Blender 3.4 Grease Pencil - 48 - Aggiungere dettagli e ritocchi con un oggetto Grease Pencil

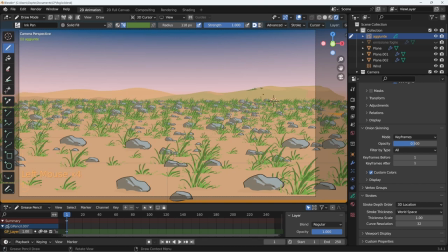Magari, ecco adesso è un po' troppo forte questo verde, torno nel picker, prendo il risultato che c'è qui,
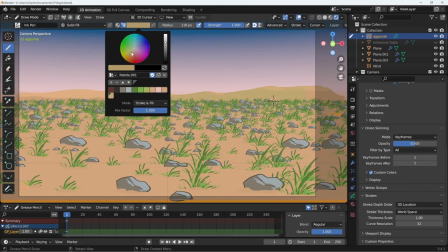eccolo lì, potrebbe essere solo un pochino più scuro e un pochino più verde, vediamo.
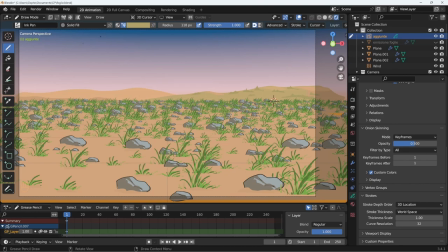queste rocce per esempio che sono tutte molto molto simili siccome ho messo nella palette il colore grigio qui posso di nuovo spostare il cursore qui e andare a fare delle singole correzioni
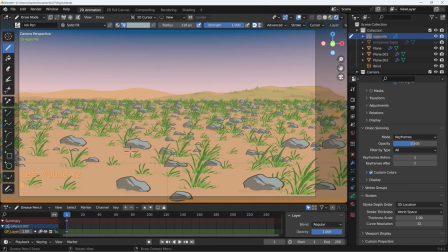quindi ecco alle singole rocce in maniera che non siano proprio tutte uguali soprattutto quelle qui vicino in cui si può notare di più la somiglianza di una con le altre così le sto un pochino,
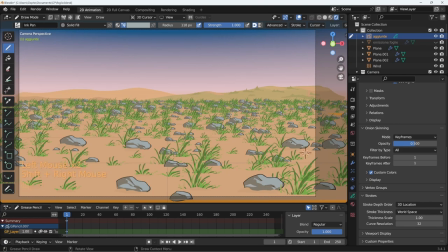ne sto un po' rompendo la monotonia potete capire quindi anche l'importanza eventualmente di utilizzare una palette proprio perché potete facilmente riavere a disposizione gli stessi colori ma come avete visto c'è l'eye dropper eventualmente per andare a
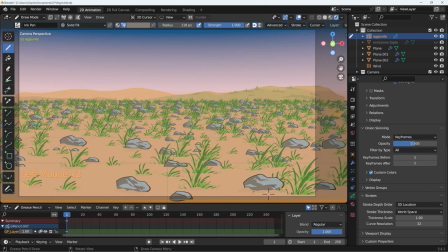pescare anche un colore dalla scena quindi c'è solo un pochino la noia di riselezionarlo e quindi ecco che così ho un po' variato la situazione qui e sono libero di fare tante altre cose,
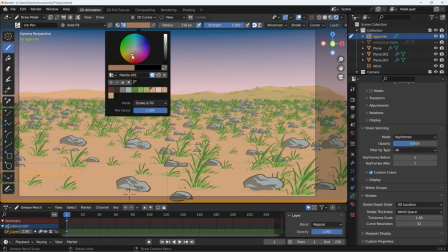posso adesso riprendere magari il colore del terreno un pochino più scuro e un pochino più rosso e andare a fare dei
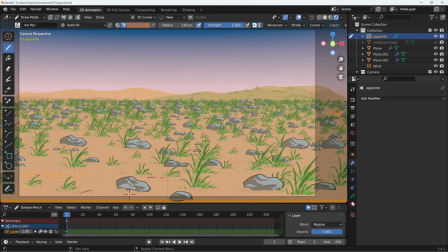segnetti anche con un materiale che non sia il solid fill, riprendo un black, ecco questo è un po' troppo grosso, F, rimpicciolisco,
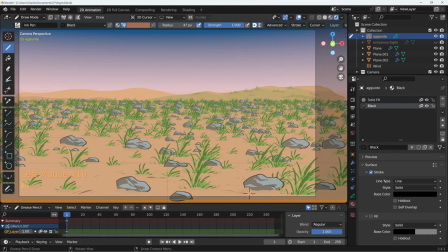posiziono qui e faccio un po' di linee qui in questa posizione e poi ne faccio anche più indietro. quindi non è che perché avete ottenuto la prima parte del disegno in
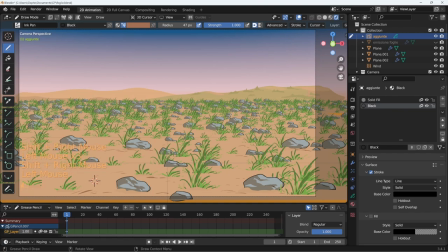modo ripetitivo dovete per forza lasciarla così com'è la cosa migliore è aggiungere un ulteriore oggetto Grease Pencil che vada a rimettere,
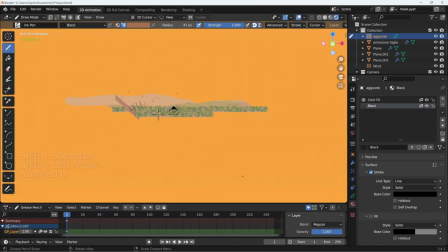ad aggiungere un po' di quella variabilità che si era persa può essere l'occasione di fare anche qualche nuvola Prendo un marker bold,
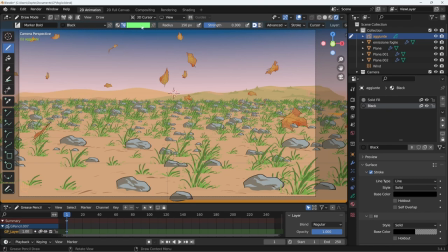ho spostato il cursore molto lontano, pesco il colore del cielo,
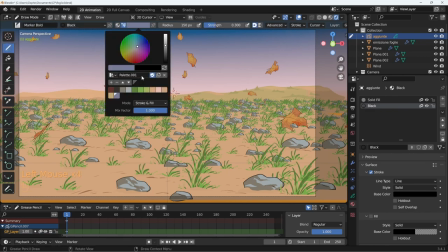questo, lo prendo nella palette e ne prendo una versione più chiara, marker bold, eccolo.
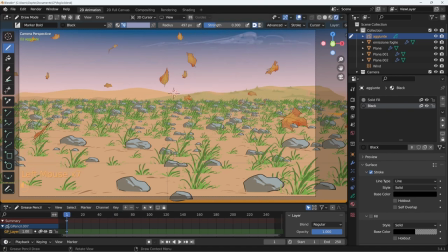deve diventare enorme per permettermi di disegnare laggiù perché sono molto lontano ho voluto disegnare le nuvole
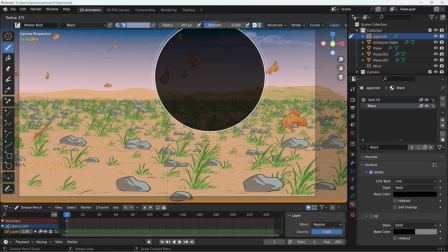in maniera realistica diciamo in fondo ma non è per forza necessario che siano davvero in fondo
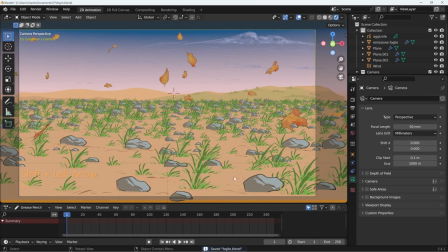potrebbe esserci un piccolo movimento di camera che mi evidenzi tutto questo 3D che ho fatto diciamo che in questo momento non è del tutto vistoso Quindi posso fare in Object Mode, seleziono la telecamera,
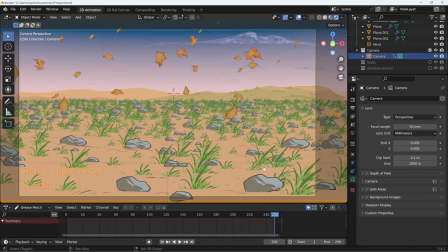Location e Rotation nel primo fotogramma e poi al 250 posso utilizzare la funzione di View, Camera to View e la sposto leggermente fino a quando ho materiale ovviamente.